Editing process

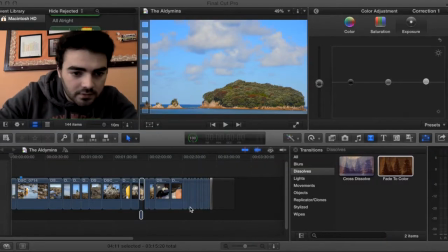As you can see from the screen, which should be up here,
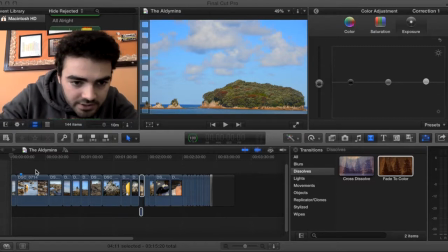um, you can see that I've been using Final Cut to do my editing for my film.
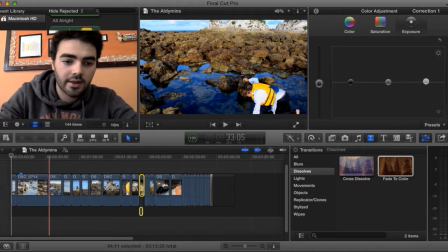So at first I got all the clips, whacked them on here, along here, and then cut them where I wanted to in order to keep up with continuity.
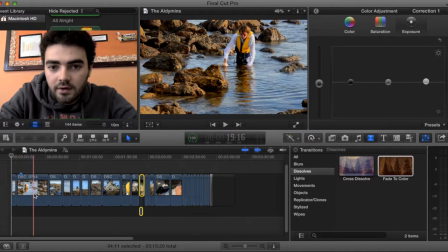I'll just run it through quick. So then he's down there and then he's over here. So yeah, I did that.
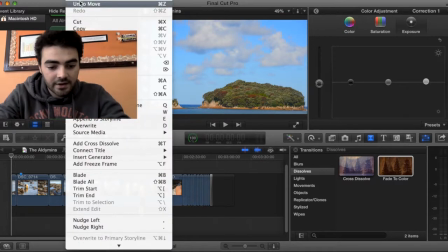Then I
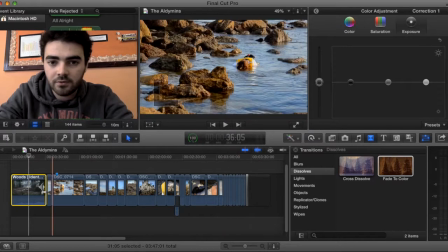added in this ident here, which I used Film 4 as one of them, but I'm not too sure if I'm going to stick with that at the moment.
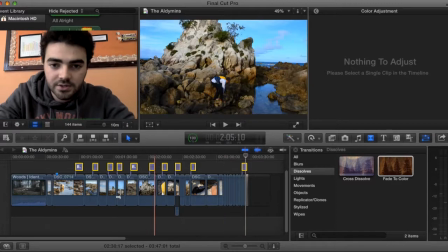Next, I added in all the credits, which are spaced throughout the scene.
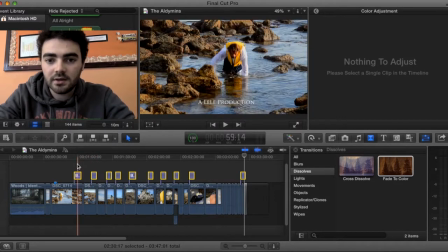I use this font here because I like it. I think it goes well with the setting and follows the theme of my piece.
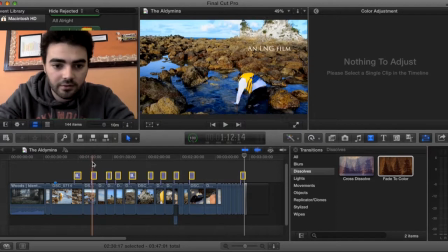So yeah, here's a few examples. An L&G film up there on the right. Introducing Torrin Francis, which is my actor.
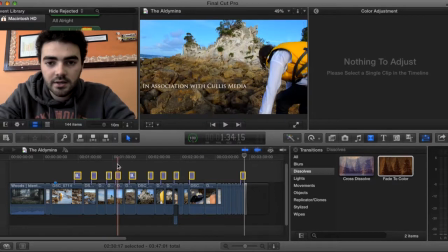Associated with Colours Media. Directed and written by Liam Grace, that's me.
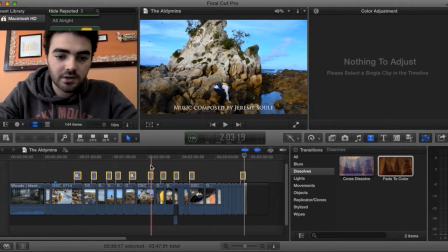Jeremy Soule, he's the composer of the music that I used. Yeah, and then all the rest.
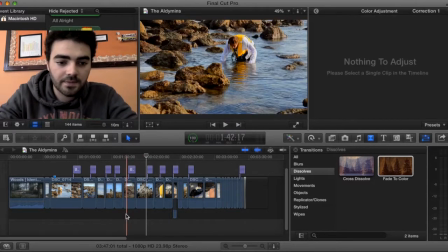Next, I added in the song. I used a song from a game that I like to play, which was Skyrim.
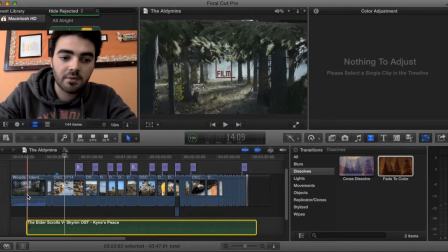The song's called Kyne's Piece. It just went really well. It's like a nice classical piece, and it just fitted well.
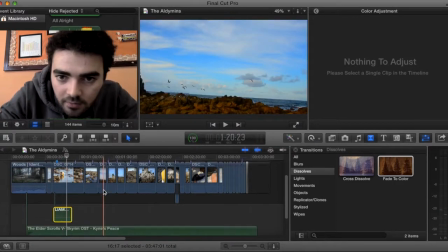Next, so if you see at the start here, when he comes out of the water, he's coughing a bit,
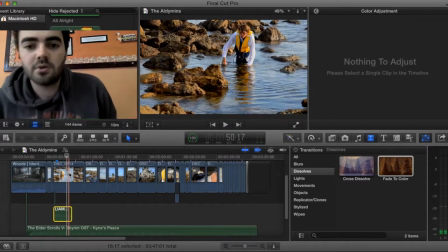but I found after I put it on the computer that the sound quality wasn't great due to wind and other things affecting the sound quality on the camera.
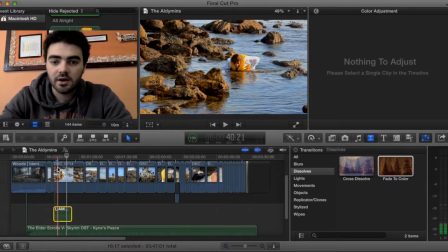Obviously, I didn't want to take too much equipment out to the island because I was kayaking out, so I didn't want to get it wet, so I just used the camera's mic, which ended up not being great.
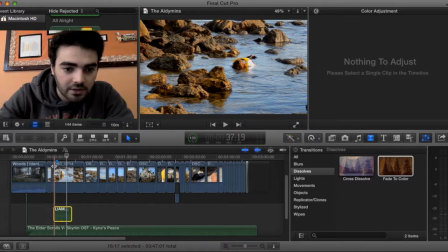So I made my own Foley sound using a microphone at school of coughing and
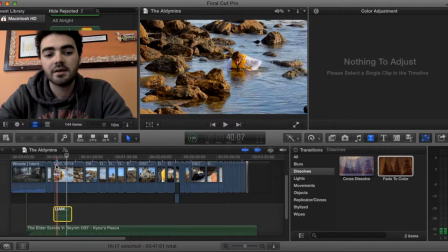gasping for air, which I then added in later.
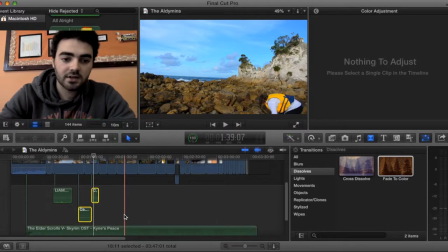Then I used the sound effects, again because of the sound, I used sound effects that I found on the Final Cut, which
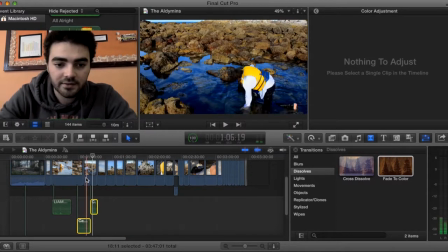it's a canoe paddle sound effect, but I found that the splashing of the oar when it went into the water
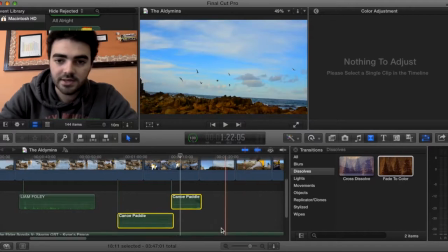fitted well with the time that the splashing happens on screen. So I did that.
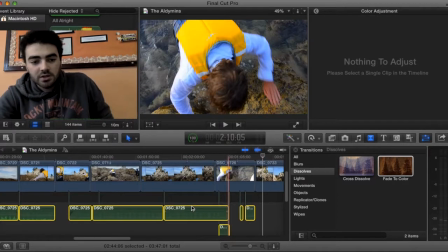Then again the wind. So there was one scene, if you see here, where the seagulls are flying,
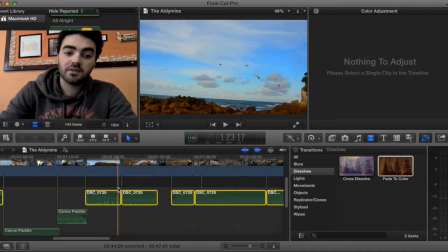and the sound of the seagulls, that bit of sound from the filming worked well.
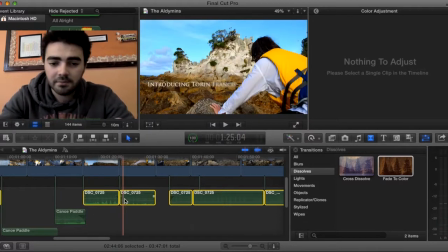So I just used that bit of sound throughout and kind of cut and pasted them around so it's not the same one bit of sound throughout the whole thing.
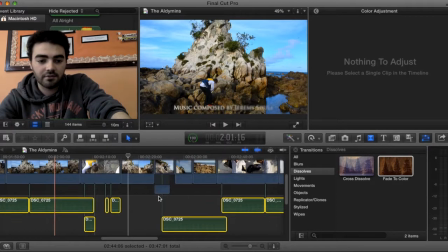So I played around with that and put the seagulls through, turning up and down the volume on different ones, depending on how far away he is from the seagulls.
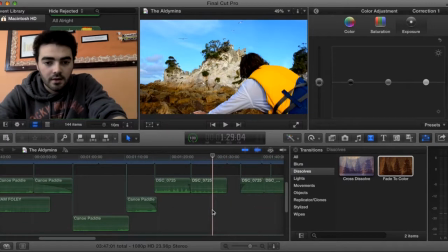Then, if I just zoom out.
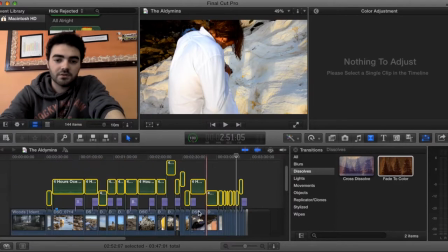Then here I found on YouTube 4 hours of ocean noise. So again, I did the same.
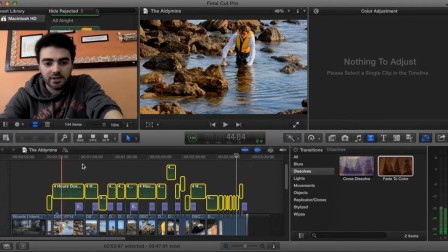I put that throughout on each clip, raising and lowering the volume depending on how close he was to the actual waves themselves.
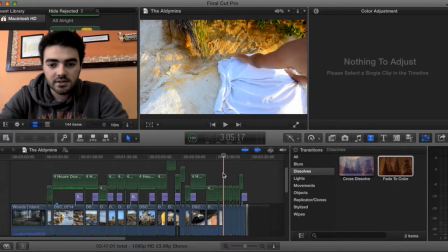And I think that's it. And then the title at the end, obviously.
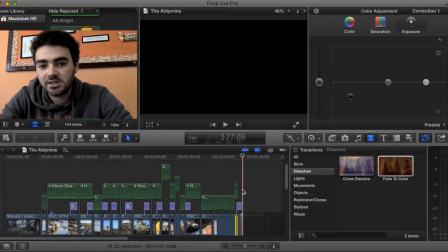So this last scene I don't really like much,
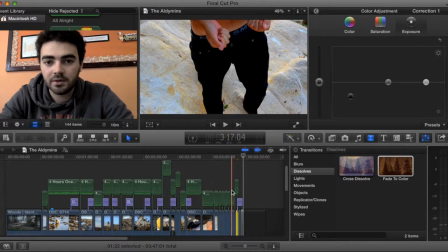but I didn't have time to refilm it after putting it on the computer because this last scene I filmed on one of the last days,
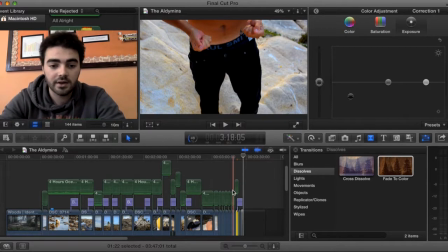whereas the rest of it I filmed earlier on in the holiday. But then I thought maybe I should add in a little bit more.
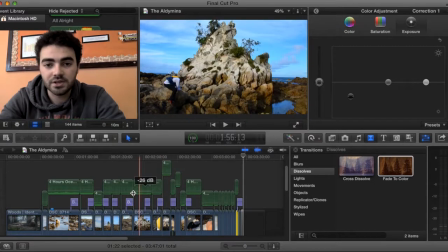It was originally going to end
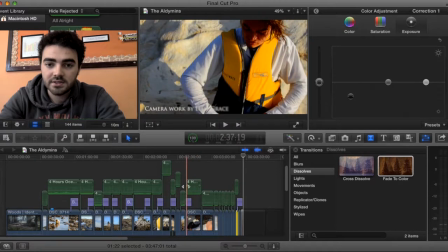just here after he looks off in the distance and sees the waves, but then I thought, you know what, it needs to be longer,
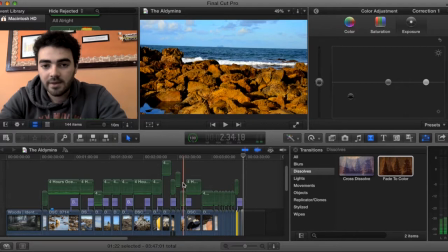so I went back and refilmed these bits.